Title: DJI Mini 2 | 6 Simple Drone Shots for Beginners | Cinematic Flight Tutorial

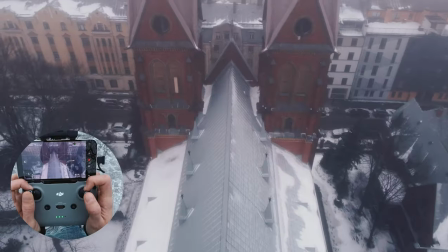(3:40)
Our next shot is going to be also very simple so let's move into the place let's fly above
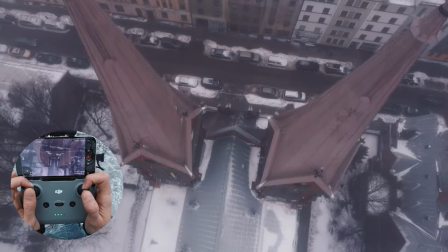(3:48)
these towers right here just like that all
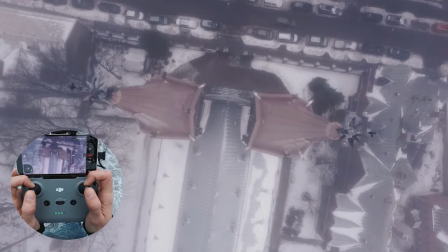(3:53)
looks very cool very foggy we have a foggy foggy day and now let's just move
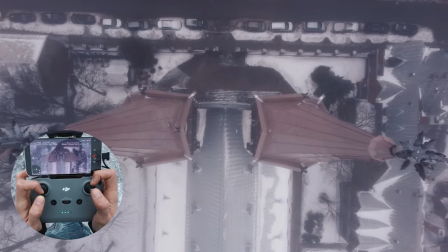(3:59)
slightly lower and the shot will be me going upwards with a
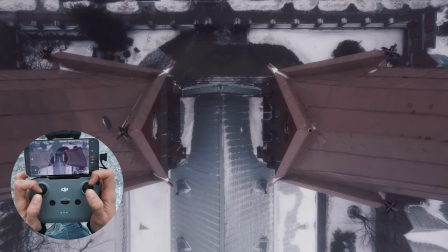(4:06)
slight slight rotation that will give us a very very cool revealing
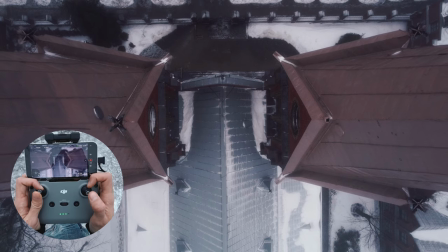(4:13)
shot of what we are actually seeing so move up and the
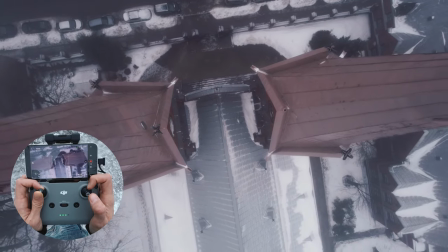(4:19)
left stick to one of the sides it will give you the rotation and
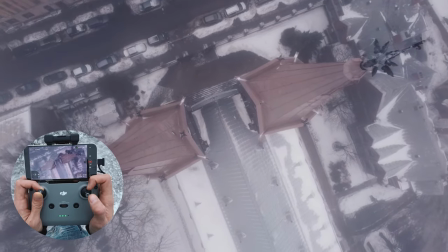(4:26)
that gives us a very cool cinematic shot as you can see the movement the composition and
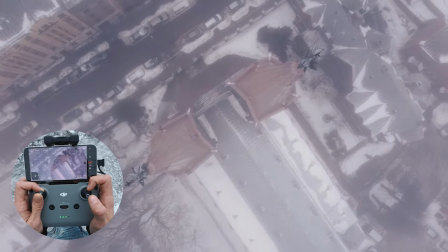(4:33)
the settings working all together to achieve cinematic looking
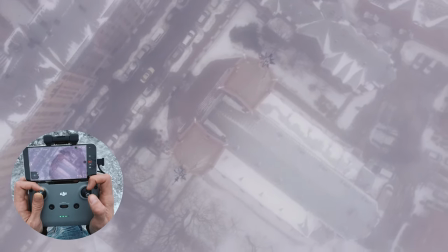(4:38)
shots and this fog also helps quite a lot actually and this car was
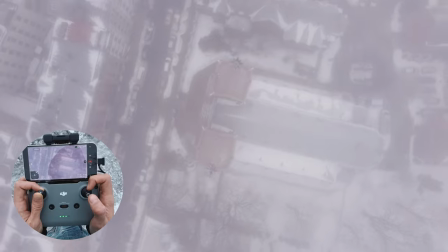(4:44)
also in the right place and that is how you get shots like that our next shot is going to be like this we're just going to reveal this playground right here
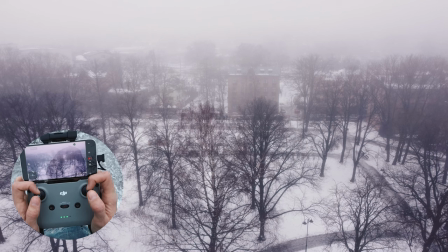(4:55)
it could be anything it could be a house behind other buildings so imagine that these trees are something that is in front and the playground is something that we want to reveal
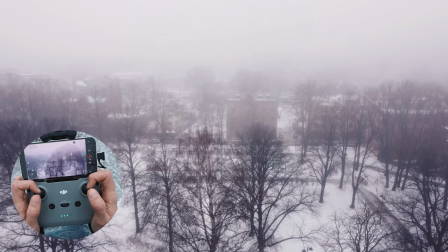(5:05)
so let's tilt the camera gimbal slightly more upwards move
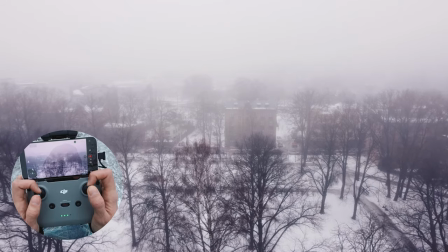(5:10)
forwards the closer to trees the better because it will give us
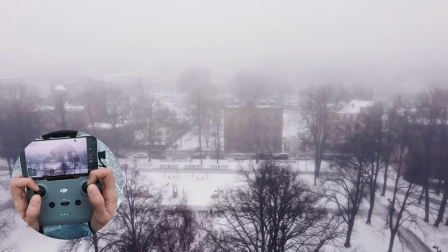(5:15)
the feeling of depth and that is always very much appreciated and tilt the gimbal down that will
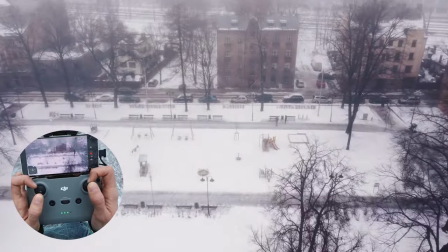(5:23)
give us that will reveal things that we want to reveal just like that oh
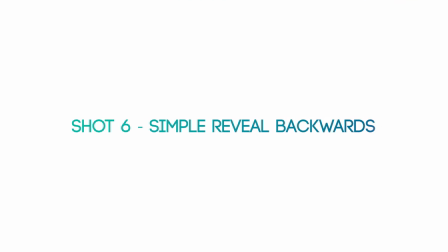(5:31)
and a bird again thank you bird and we can do the same thing backwards but flying backwards is advised to actually
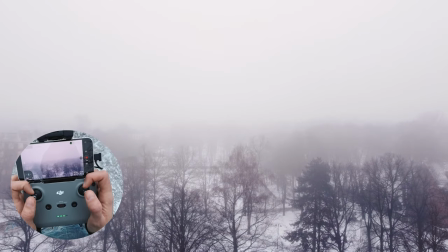(5:38)
check what you have behind you so right now we are above all the trees so we are pretty
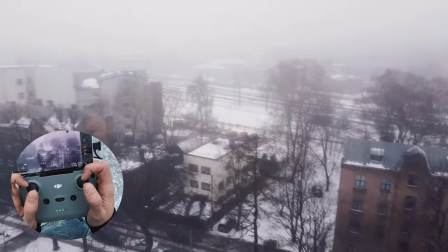(5:43)
good so let's have the camera tilted all the way down
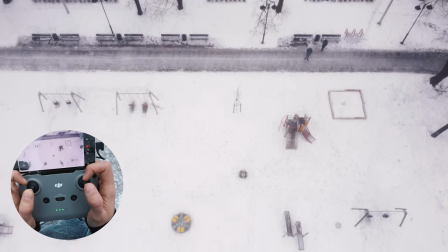(5:48)
so you can see the playground and then okay not all
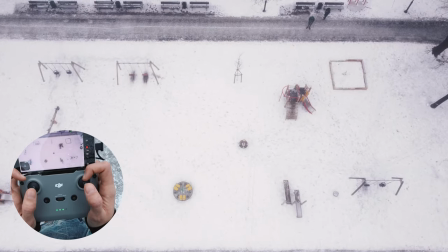(5:53)
the way down almost all the way down let's maybe have it precisely and then just move backwards
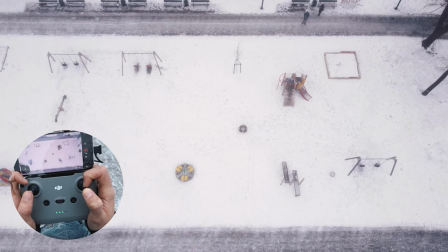(6:01)
tilt up the camera and a
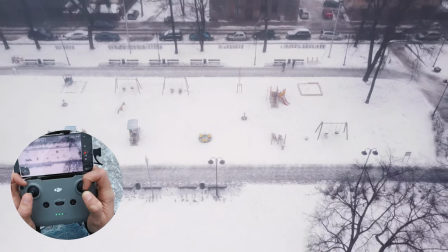(6:07)
very cool basic cinematic shot that reveals us more of the scenery we have in this
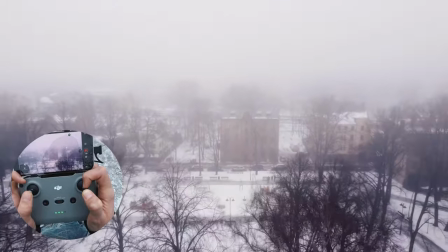(6:16)
place and those trees below us gives us a very cool feeling of depth.
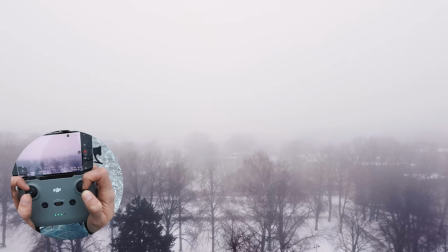(6:21)
Depth is what you really need when capturing cool shots in my opinion.
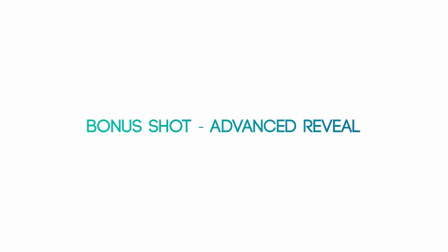(6:30)
Alright and now let's do one more that's slightly a bit more advanced so we'll be moving
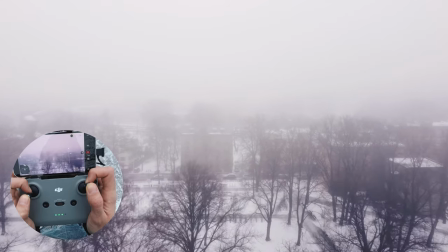(6:37)
forwards slightly lowering the altitude rotating in tilting
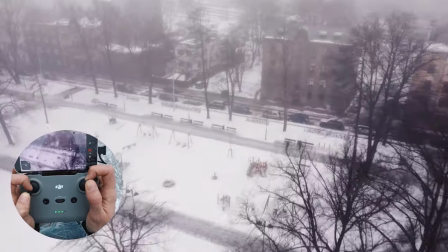(6:45)
down the camera and concentrating on the swings just
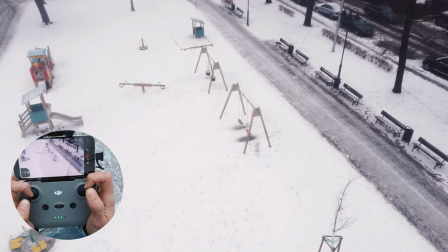(6:52)
like that if you practice a lot it's very easy to do this is my first try
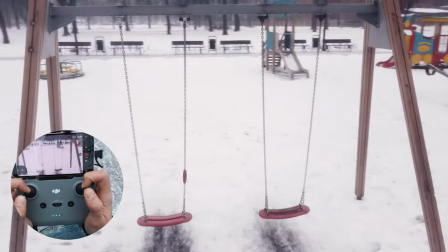(7:01)
camera up more yeah just like that can we fit through yeah we can
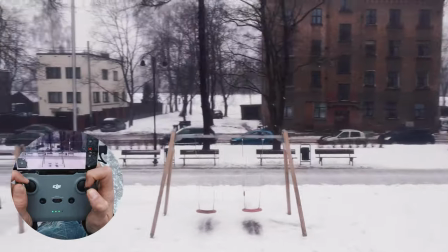(7:08)
Spatial awareness is something you should be practicing,
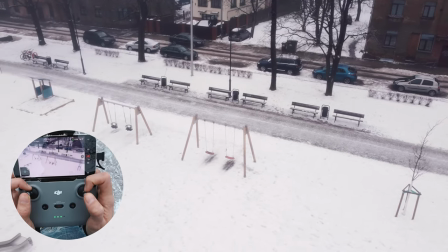(7:13)
it's something that will help a lot in capturing between things. Thank you so much for watching, hopefully you were able to enjoy this video, hopefully you were able to learn something new today. If you did, you know what to do, go hit that like and maybe subscribe if you want to see more tutorials about flying and other drone related and filmmaking stuff.